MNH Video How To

Hey everybody, I'm Ryan. Behind the camera is Jonelle. We're here today to show you some of the tips that we use whenever making videos. So I'm going to be playing around in this playground a little bit and show you some of the things that go through our minds whenever we're looking for good shots. But first of all, one of the most important things is lighting. And we sort of lucked out today. As you can tell, it's raining. It's kind of an overcast day. Some of that overcast lighting, that soft lighting, is really great for making sure you get good shots. Way better than having a harsh sun in my face where I'm squinting, or a harsh sun behind me where I'm silhouetted. Great lighting, we lucked out with it, so we're going to go ahead and get a couple shots real quick and show you what we're talking about. So it's important to get a variety of different shots,
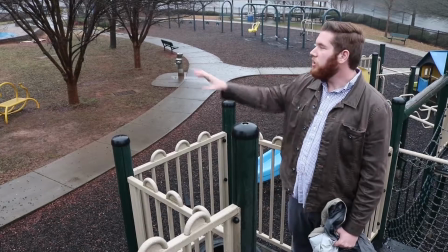0:40 and it's always good to start with a scene setter, an overall shot where you can see sort of everything. Use height to your advantage.
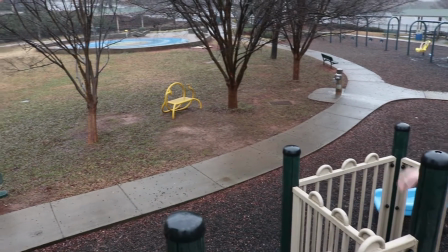0:45 We're on top of a piece of playground equipment right now, and you can look out and see all the wonderful, beautiful little kids having a great time on this beautiful day,
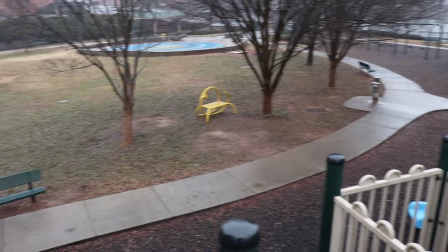0:53 just laughing, having fun.
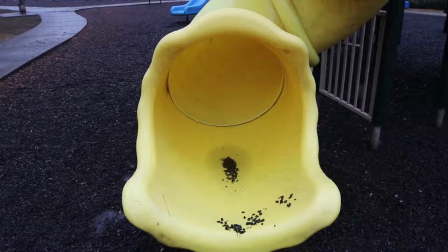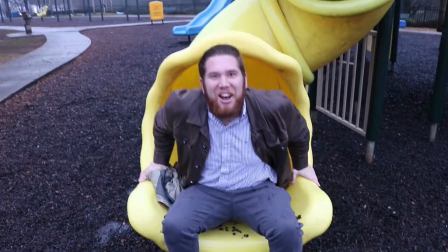1:01 That was wet. So the next kind of shot is a medium shot.
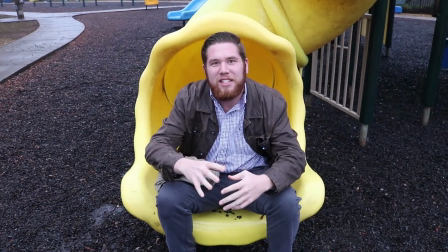1:05 Make sure that you have not really close detail, not really far away, but just something right in the middle.
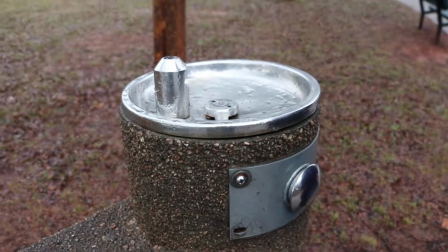1:11 The final shot is a detail shot.
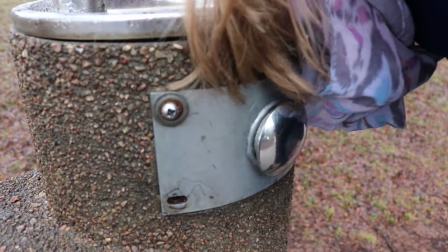1:16 Well, we were going to get a shot of water coming out, but it's not working. So we'll settle for the button instead. Let's talk about continuity, shall we? What you want to look for to make your shots a little more exciting are repetitive motions. A good example would be somebody swinging. You can cut from a faraway shot to a detail shot and make it look like there's actually more than one camera, and just make a little more excitement in your package that you put together. So let's show you what we're talking about.
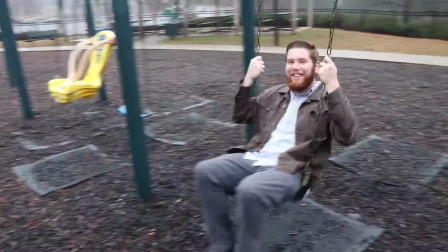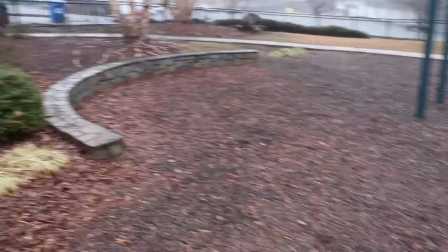1:48 So now we need to talk about actually interviewing people. Let me see if I can find someone to interview.
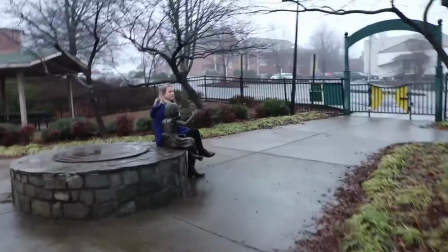1:55 Oh look, there are two people over here. One bronze, one actual human. Hey, excuse me.
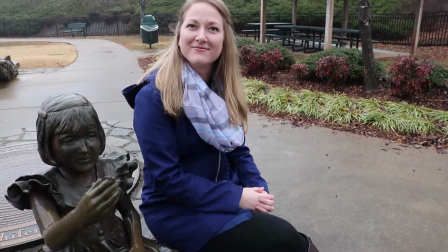2:02 Hey, I'm Ryan. I work for the News Herald. I was wondering if you would like to be in an interview for a story I'm working on.
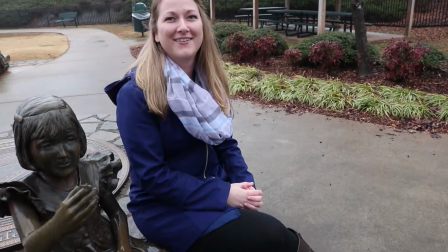2:08 Why, sure. Awesome. You okay being on camera? Yes. Always ask. That'd be great.
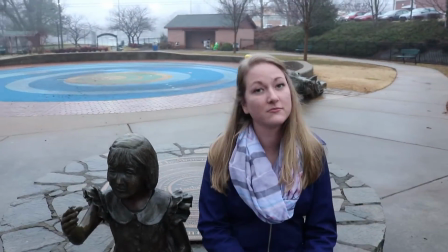2:13 Okay, so one of the things you want to do whenever you're setting up an interview is make sure that the person is not staring directly into the camera.
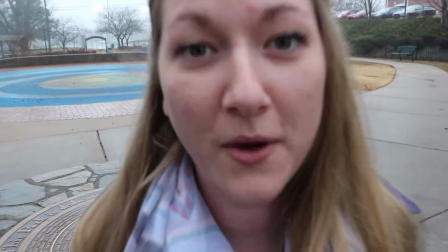2:21 Okay, so where do I need to be looking?
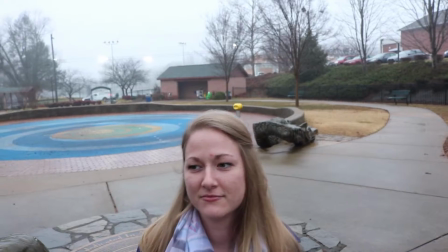2:25 If you could, just imagine that there's a person here to the left of me, because in most cases there will be, and just look at them.
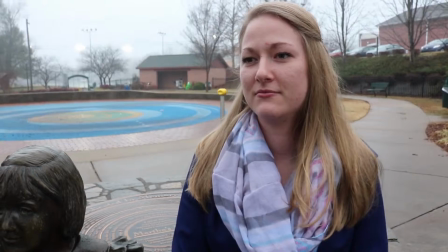2:31 Imagine like I'm not even there. Okay.
So, how about that weather out here?
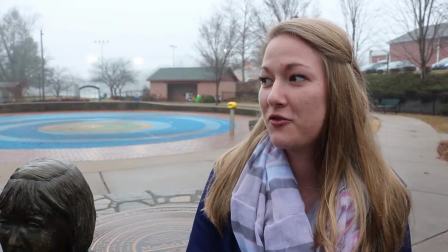2:36 Well, it's actually pretty lovely.
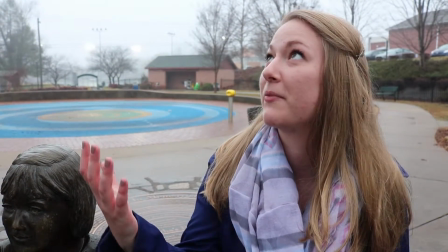2:39 Me and Martha here were just talking about even though the trees are dripping and I'm getting wet right now, it's still a gorgeous, gorgeous day.
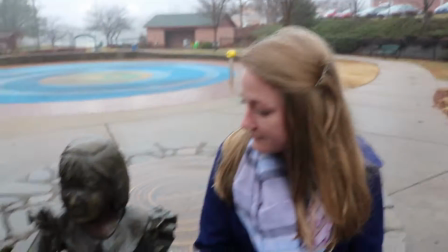2:46 Okay, so that's Right, an example Martha? of how to frame. Oh, Martha, you got anything to add? All right, cool.
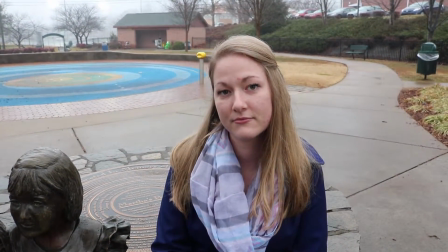2:51 So that's an example of how to frame somebody in the shot. Like we already said, you don't want the person looking directly into the camera.
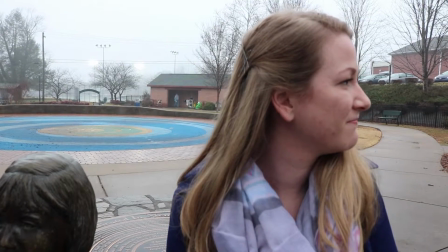2:58 You also don't want the person looking off to the right. It looks like they're looking out of the frame, and you have a lot of white space there behind you. White space. So another important thing to do is make sure, whenever you can, that the words that the person you're interviewing is saying matches up with the shots. It's a nice way to go back and forth and sort of get a little visual variety going on.
So what's the most fun thing you did today at the park?
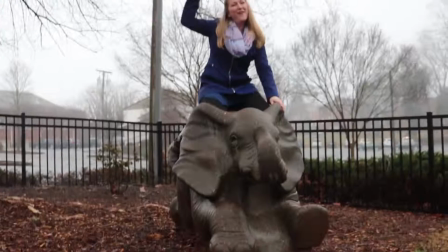3:19 I don't know if you've seen the elephant they have at Martha's Park, but it is so fun to ride, and that's what I've been doing all day.
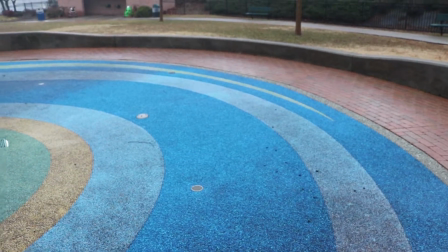3:27 Alright, so now we're talking about emotion in videos, and one thing that's really important is you don't want to have boring people, you know, in your shots.
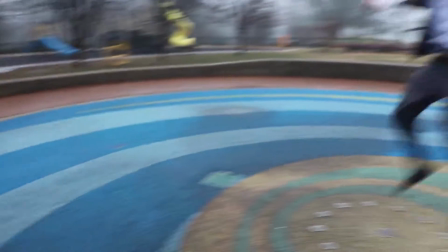3:36 That's just no fun. But what you want to look for is just people that are vibrant and just have so much emotion and action in everything they're doing,
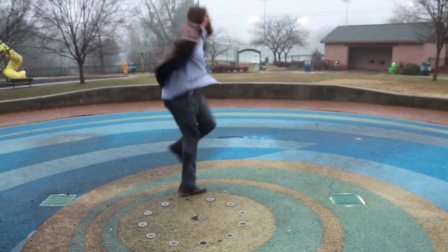3:44 just people that will light your video up. So now let's talk about natural sound. We can talk about that in two different ways. The first way being literally the natural sound of the air. Whenever I get out to a scene to shoot a video, the first thing I do is record about 30 seconds of natural sound. That way later on, when I have clips that I want to put together, I can use that natural sound to weave them and make it sound more natural.